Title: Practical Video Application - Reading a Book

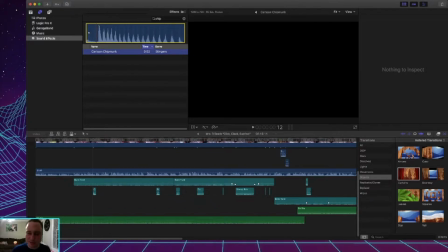How does that work?
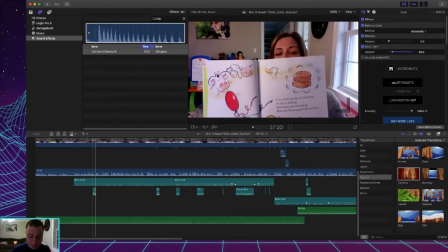Anyway, I got most of the other ones through Final Cut, or all of the other ones except for the scissor cutting sound.
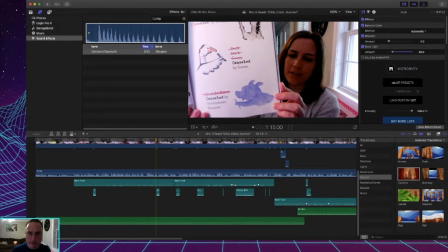And you can see here they make a allusion to a pig, so I added in. You can see they didn't have a pig sound,
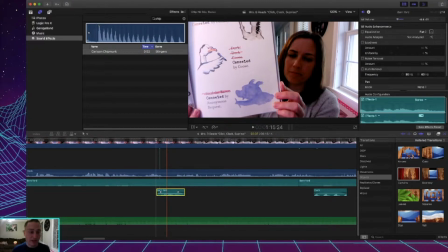so I just took a part of the barnyard sound that had a pig in it, and I made it. This is at negative 31 decibels. This is at negative 8.4 decibels, so this sound is going to be significantly louder than this sound.
That is.
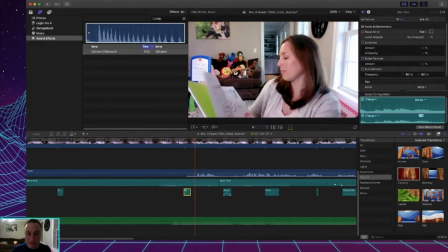What type of animal?
So you get a little bit of the honk honk.
We're getting ready for that party. What happens next? Check it out.
So you can hear my son in the background, and I added in a duck there to kind of cover up his voice.
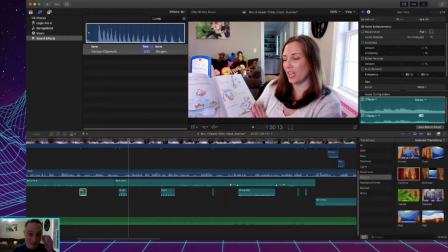I think as she was doing this, he was watching Frozen 2.
Where was I? I was taking a walk, trying to get out and do some physical activity every day.
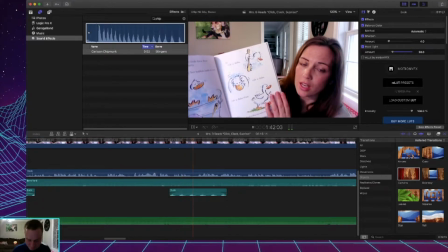Bubble bath to look his best. He rub-a-dub.
So again, just adding little sounds.
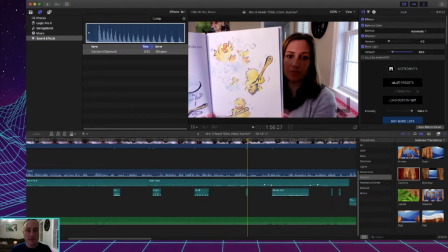You don't want them to overpower the story, because if they overpower the story, you're losing track of what really matters. It's just trying to enhance it.
Get very clean.
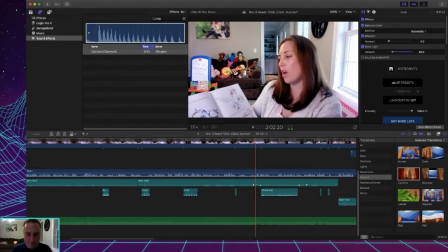He sure is. The sheep need a trim to look their best.
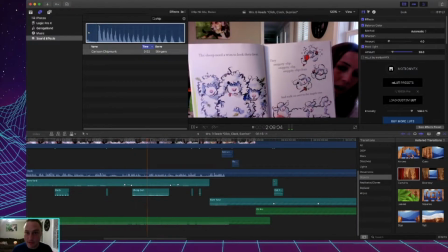Adding in the sheep buying.
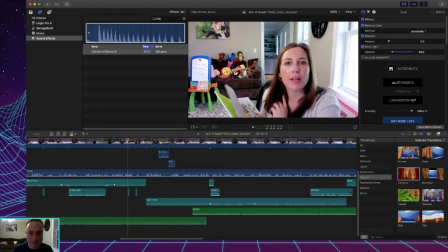Here's that. So, okay, so this is the only visual effect I've done.
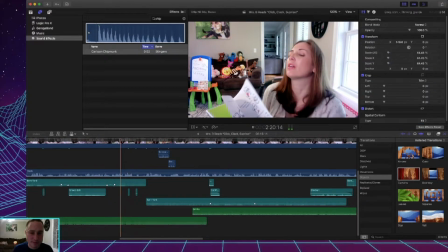Alex is noticing that in this book. I'm sort of noticing a pattern in this book.
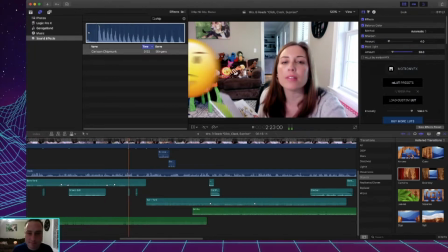I wonder if anybody else is noticing that. Are you? I love that part. I hope the kids love it. I think it's funny, silly.
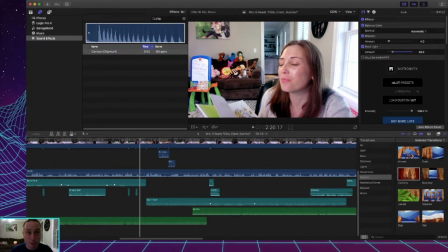The age range is, real young kids, preschool to first grade, so trying to know my audience. I think they'll enjoy it. I can't say I know a ton of first graders, but I have known a ton of first graders.
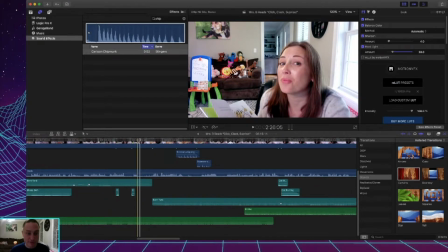I have 12 nieces and nephews, so had quite a bit of experience.
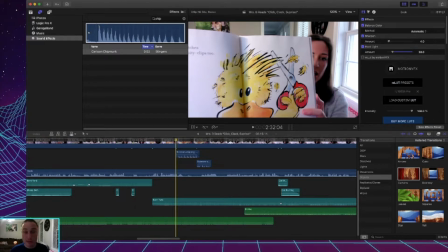Here's the scissors part that again, this is the only effect I had to get from online.
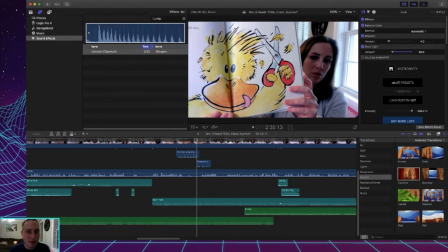And I also tried to do all those effects when Lisa's not talking. It's just, how you want to, I don't want to overpower her with the sound effects, because then we lose track of the story, the narrative.
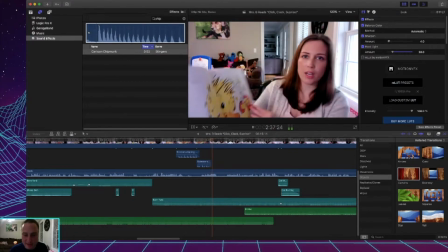So they're there to kind of enhance the experience and not overpower it.
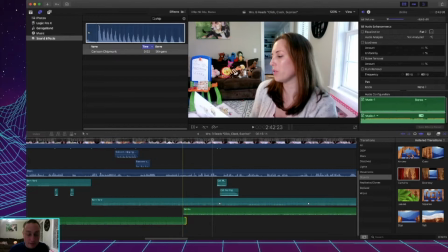Let's see, I need to fix this. So the song that I chose for the background didn't last the whole time. So what I do in that circumstance is
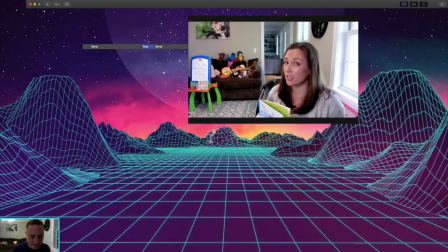extend it out all the way, then I'll cut the middle and then
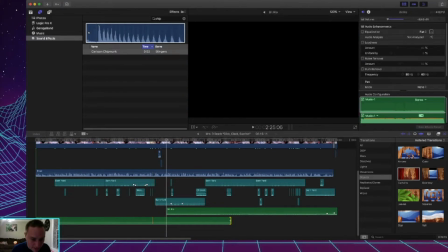so I do this, cut, move this towards the end.
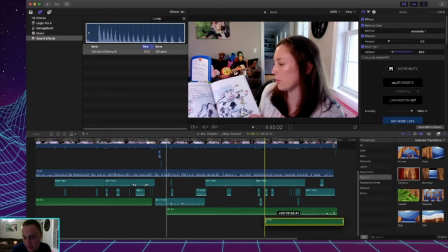I always like to have the natural ending, which this one does.
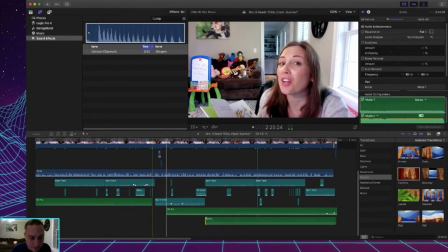Then I'll extend this one this way, extend this one this way, and you'll get it.
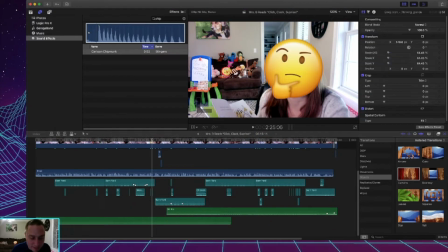Or somewhere very close. But for right now, since I've already done that, I just want to have them overlap very slightly.
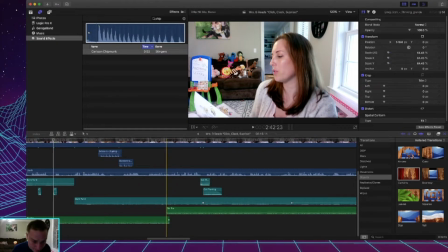And I can do zoom in here so you can see it. Again, I know we've gone over this, but just as a refresher, you grab that little tab at the end and you can fade something out, fade it out.
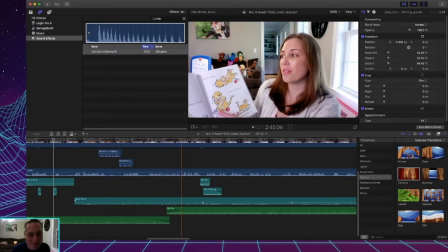I don't think anyone's gonna nobody's gonna notice anyway.
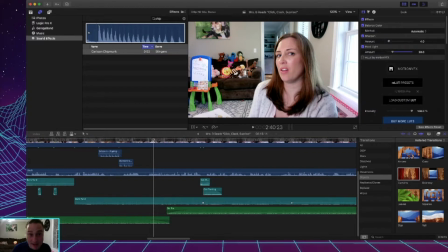She's speaking when I'm doing that transition, which is a great way to hide any audio transitions if you do it when something else is loud.